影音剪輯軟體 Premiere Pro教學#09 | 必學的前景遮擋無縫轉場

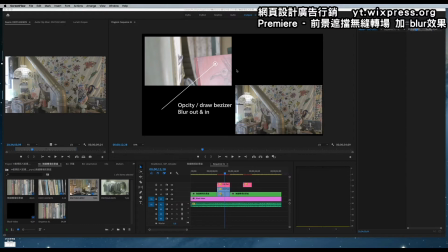14s
我們在使用這個前景遮擋的無縫專長其實有三大重點第一個就是說它畫面移動性要一致的都是像我這個畫面是從左到右第二個呢如果你是上下的話一樣也是從由下往上或是由上往下
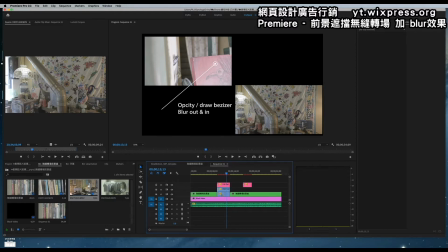33s
這兩個融合畫面是盡量一致才不會看起來很奇怪而盡量不要晃動穩定度越高越好第三個是,如果我們要增加立體感,我們就是在過場的時候新增一個blutout或 in 的部分,就是讓它有一個鏡頭景深的模糊感
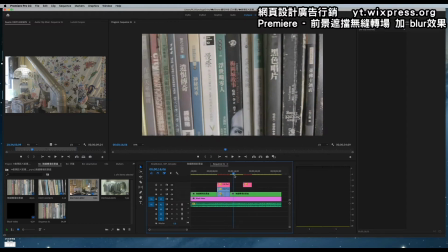52s
OK,我們先看一下,再看一下原來的這個畫面吧,我們開始來編輯
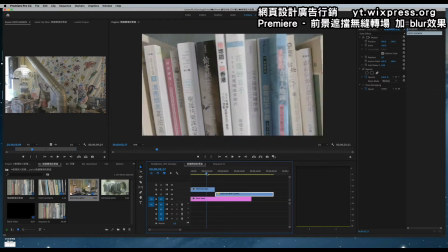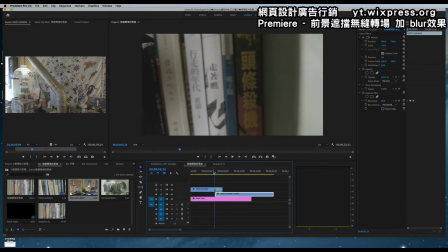稍後一下先還原應該是這個,這一段好,沒錯沒錯那我把要合成的畫面裁切部分
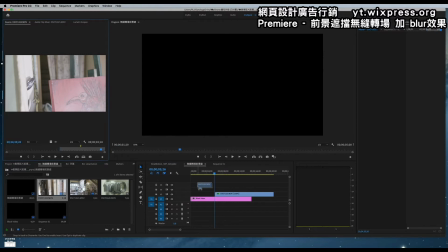85s
應該是從這裡對從這裡才對
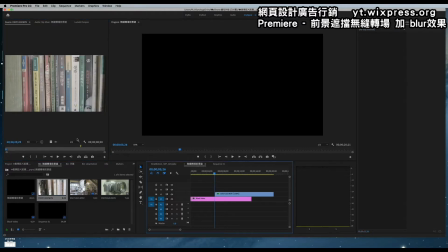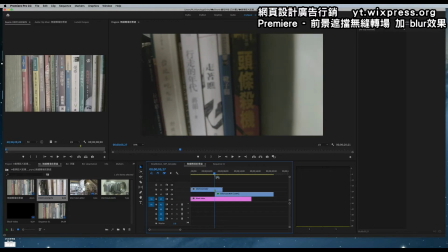108s
那我們看上面第一個前景的部分來我們用箭頭慢慢看
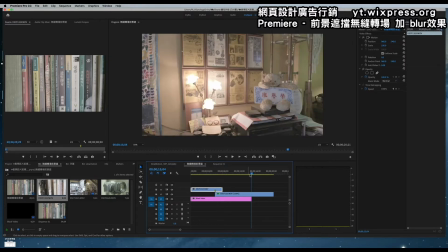120s
這樣回來
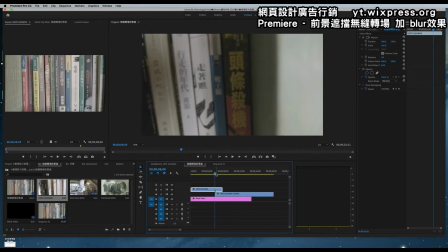出現第一個畫面已經切入所以我們要讓它做消失的畫面的這個部分
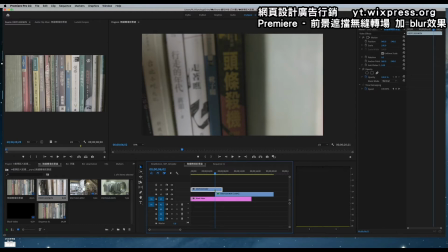140s
我們就開始要做節點了在這個地方就拆切掉開始做變設計鋼筆工具打開透明的然後開始畫出節點
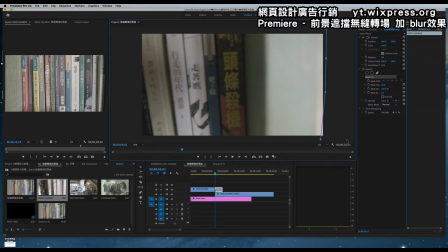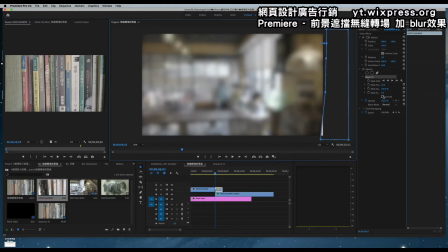167s
OK 然後 Inverted 反轉
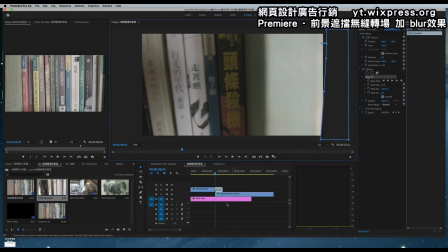173s
然後我們下一個畫面看一下這邊要記得要勾選喔它才會跟著移動OK千萬這個一定要打勾好 我們看下一個畫面移動到第二個之後呢我們再慢慢去移動
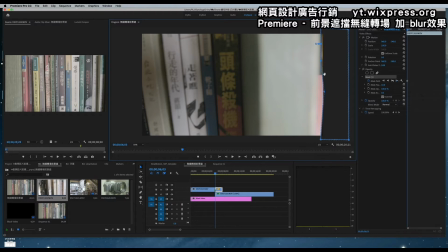192s
要的位置
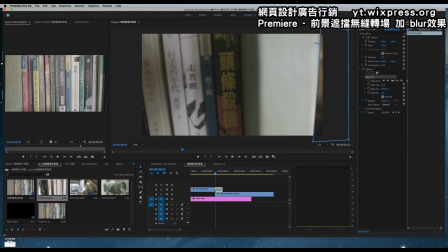208s
然後調整一下語化讓它不要那麼突兀這邊這邊好 差不多這樣就好那如果你要新增節點的你的儲備以上你會看到一個加的符號
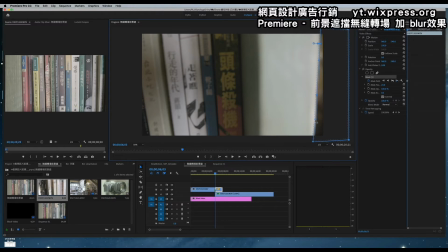228s
你就點一下就可以新增一個節點了沒錯吧那如果你不要在節點 command 或 control 力壓著就可以刪除這個節點那用 auto 壓住呢你可以做一個被之曲線的移動
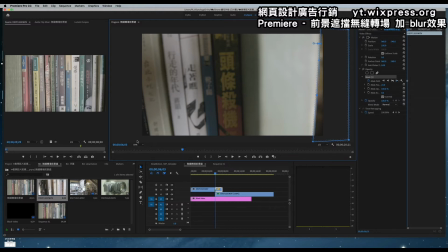245s
這個功用在做什麼 比方說你看這個素材好了
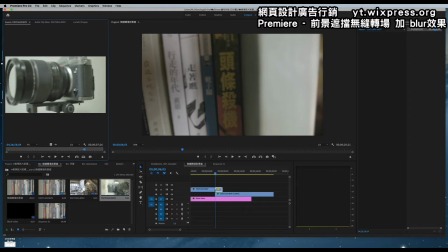250s
它這個轉角處很多圓形或弧度 就必須要用剛才那個做法